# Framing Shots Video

The head room is the space between where the shot starts and where the subject begins. So for instance, look at me. So this is me right now. Let's change this shot so that you see how that would affect how I appear on camera.
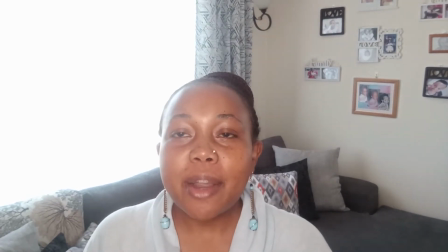[4:26]
So changing this shot and increasing the head room and by the way, I'm TikTok.
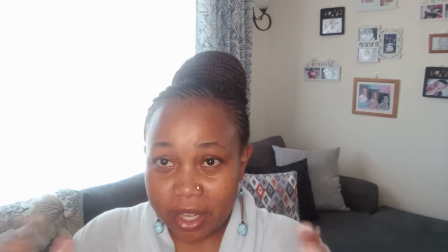[4:33]
Makes it me not the focus of this video right now because
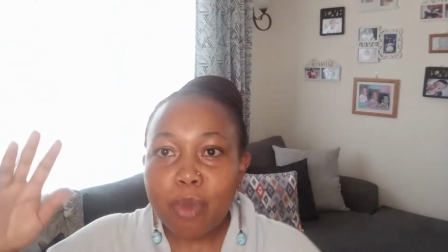[4:39]
it's like I'm just there's more attention to what's happening behind me
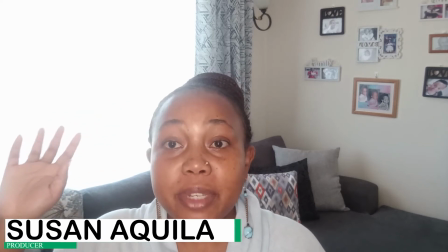[4:45]
the photos the curtains everything except me it's like I'm screaming for attention
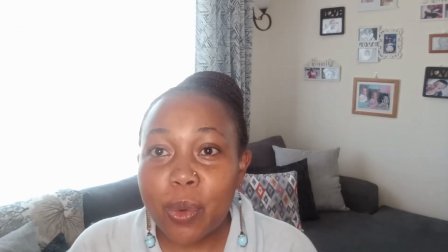[4:51]
so that's one why you should always consider the headroom and make sure that you place it correctly
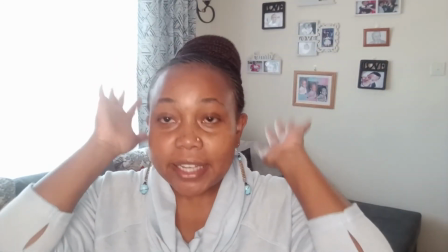[4:57]
so this right here is perfect this is ideal headroom because now I am the center of attention great fantastic So the other things that you need to consider when taking a photo or video is something that we call foreground. Because there are times when you take a photo and the subject is so far behind. People have seen so many like either empty space or so many other things happening in front. Like between where the subject is, the focal point is and where everything else is happening. So that's the other thing. So you don't want your picture looking anything like this.
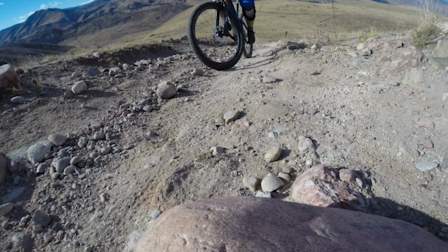[5:33]
instead you want to adjust it so that it looks something like this
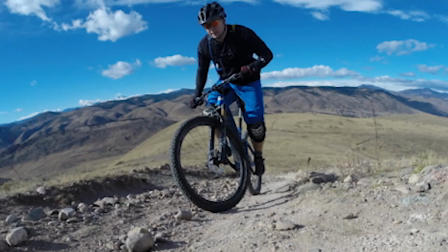[5:38]
great fantastic so those are a few things and then also feel free to have fun play around but don't forget that when we do videography and when we do photography we always have a story to share so good luck as you take your photos now you know how to frame your photos and you should be able to take beautiful visually appealing photos that tell the story that you want to tell thank you so much for watching until next week